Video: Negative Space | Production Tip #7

Hello, and welcome to this week's production tip. Now, this week we're going to be talking about how to frame effectively using negative space. What negative space refers to is the area around a person or object that your shot is focused on, and it can be used to give your shots different feels and effects. It can also be used to convey a lot more than what you see just in the frame.
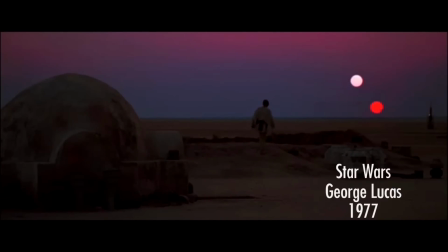[0:27]
Consider this clip from the first Star Wars film. Luke is shown in the vast open desert of Tatooine, but in the close-ups, he's seen looking into the empty negative space. Now, this can represent the huge empty space that's around him in the desert, or it can represent the fact that he's looking into the future.
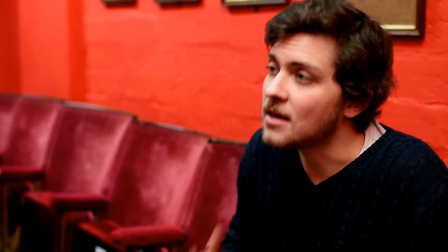[0:44]
When framing a person in conversation, you should have the negative space on the side that they are looking. This is also called the looking space.
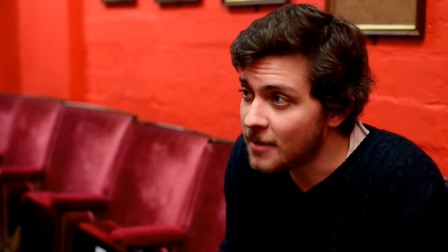[0:51]
Now, what we're using here is a 50mm lens with a short depth of field,
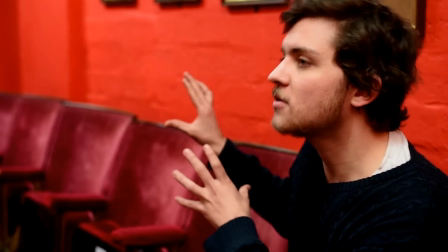[0:56]
which means that everything behind me over here is kind of out of focus, which draws the viewer's eye... to me.
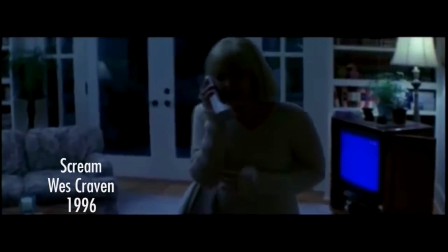[1:03]
Sometimes it can be useful to have the negative space in the opposite way that the character's facing.
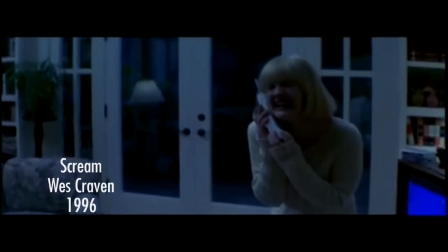[1:08]
This gives us the feeling that there's something behind that character, there's something that's about to sneak up on them, and it's most effectively used in horror movies. Another consideration we must take when we're talking about negative space is headroom.
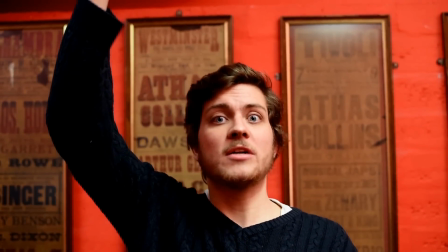[1:21]
Too little headroom, and as you see the shot's quite cramped, but too much headroom as is happening now, and it can end up looking a little bit silly.
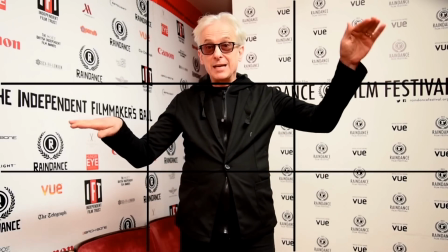[1:29]
To figure out how much headroom is the right amount of headroom, try looking at our Rule of Thirds video we did last week.
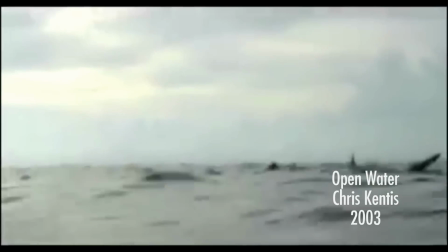[1:35]
Some filmmakers use negative space to give the feeling of isolation.
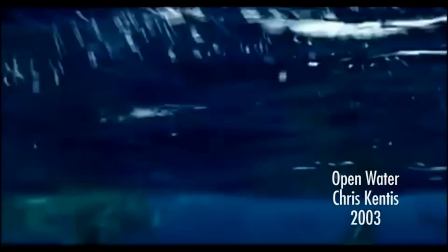[1:39]
The film Open Water uses negative space to both show how alone the characters are and to give the feeling that a sharp may come from any direction. That's it for this week's production tip. If you enjoyed it then please like the video below, share and subscribe to our YouTube channel and our newsletter. See you next week!